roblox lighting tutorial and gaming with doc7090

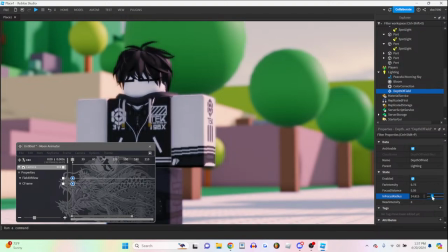I'm going to scroll until this is clear and and I don't like to blur the background too much so I'm gonna lower far intensity of I didn't do much there you go I'm gonna increase focus
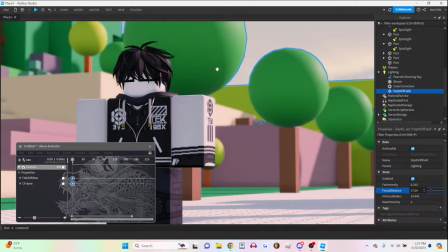distance a bit so that has a so that the stuff in the mid ground is a bit not as blurry and so just by adding depth of field we've
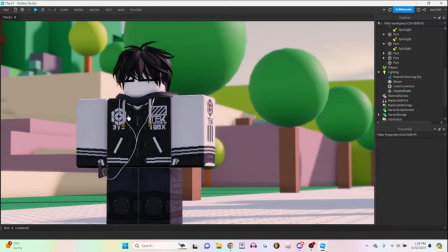created a nice separation from our subject in the background which
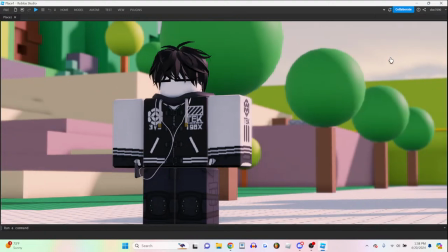is really good you you want to do this for big scenes not too much for small scenes unless you really want to draw attention to the subject in that scene like
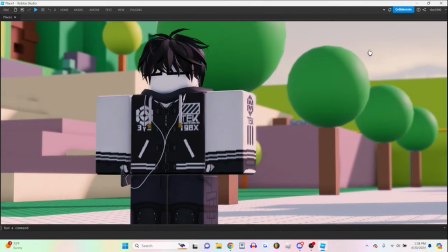i don't know it's a close-up shot of a guy holding a their phone then you would like
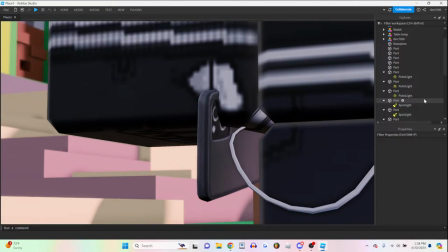and you really want the viewer to notice that they're holding a phone so you would just blur out the background
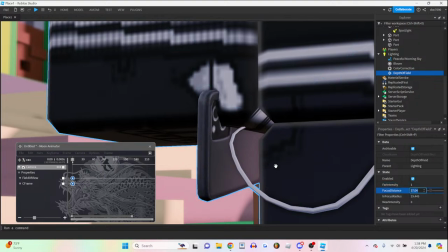completely that that's what I can that's the only situations I can really think of
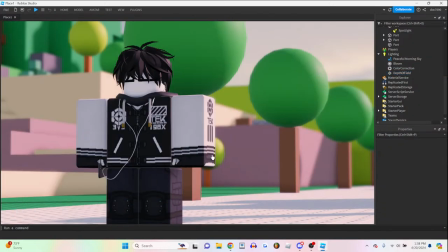you using intense blur depth of field alrighty I'm dipping I'm glad to see you alive for once I see a mango yeah so depth
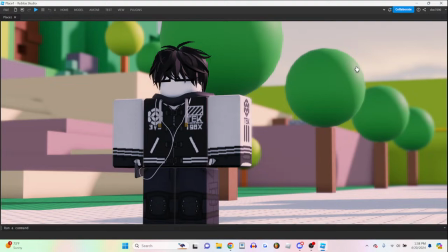of field is a huge game changer if you want that a cinematic look and there's one One last thing I need to talk about when it comes to lighting
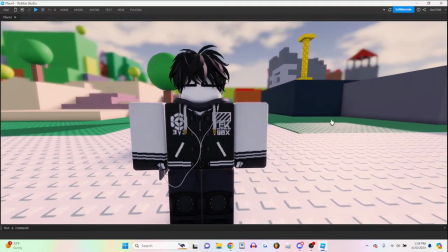and it is where your light comes from.
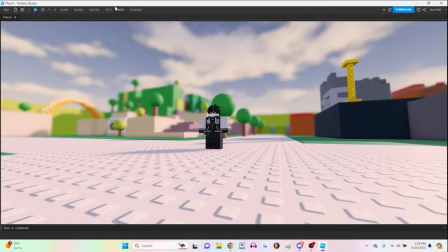So the most cinematic look has a light coming from the back because you want to separate your character from the background.
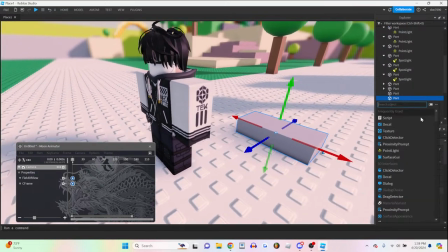And if you can light them from the back, that's going to give them like an outline using the lighting.
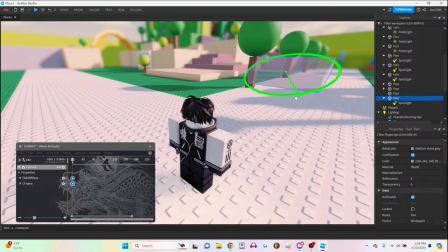And it's going to be like a natural outline because it's using the light from the scenario, from the setting.
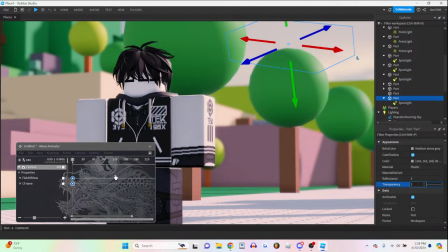So I'm going to create a sort of circle around my character using lights
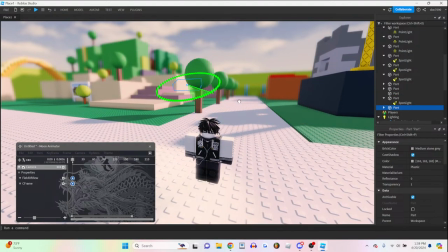to brighten the outside details of my character.
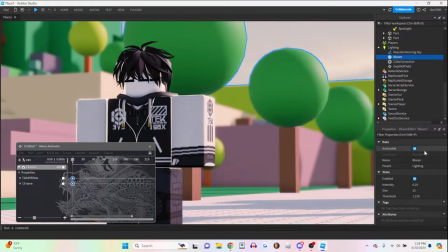And I'm going to lower the bloom a bit.
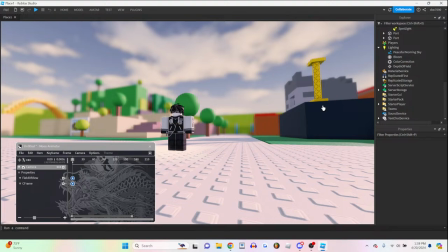and now let me open my lighting angle sheet so i can explain all the lighting angles
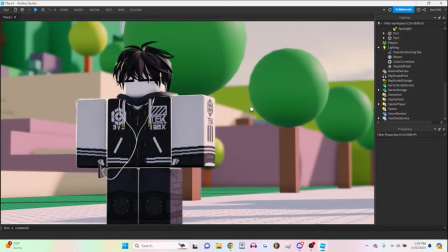so the most common lighting angle you're going to see is having so right now the whole character's face is in shadow the entire
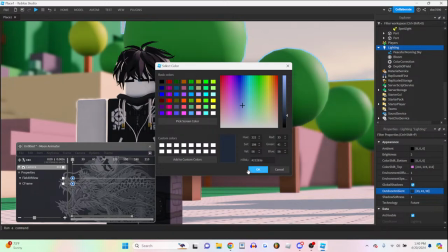character is only lit from the back i'm going to introduce another
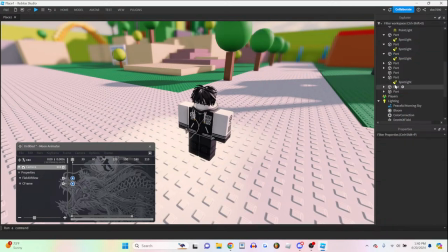another light and this is going to be our key light it's going to be the main light for
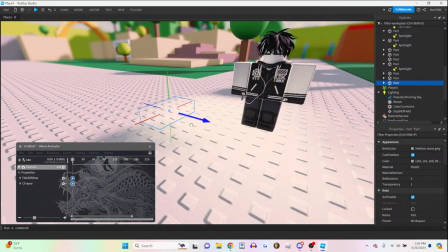our character now most most scenes have the light coming from from
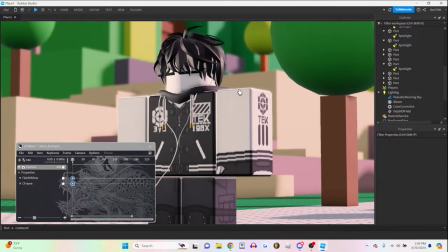the side and have the shadow face the camera so right now we
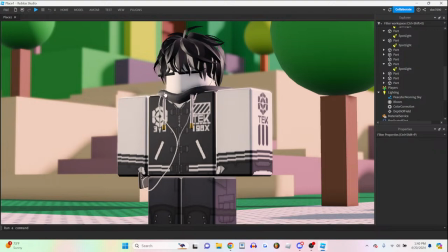are facing the shadow side and the light is coming from the back you
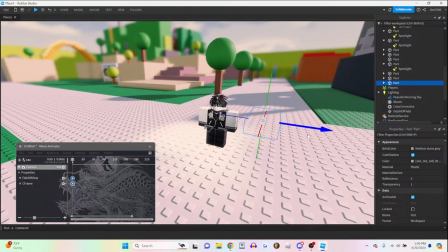rarely you'll see the light coming from the same side as the camera for some reason
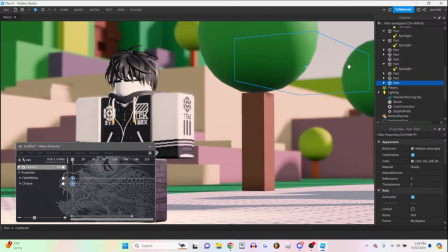I can't explain to you why but it's more cinematic to have the camera be
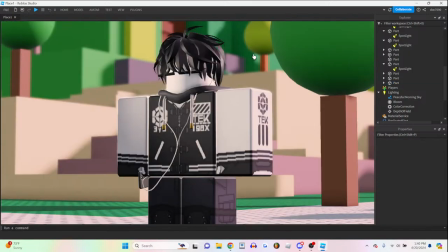opposite to the key light so you want the shadow to face the camera
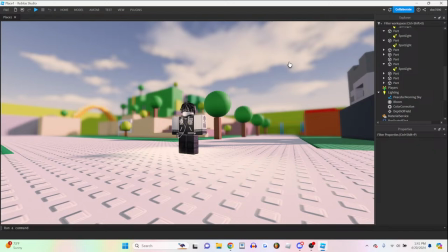and depending on how you angle this
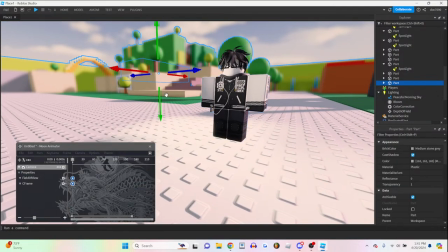light you can get a different feel so similarly to how you frame your camera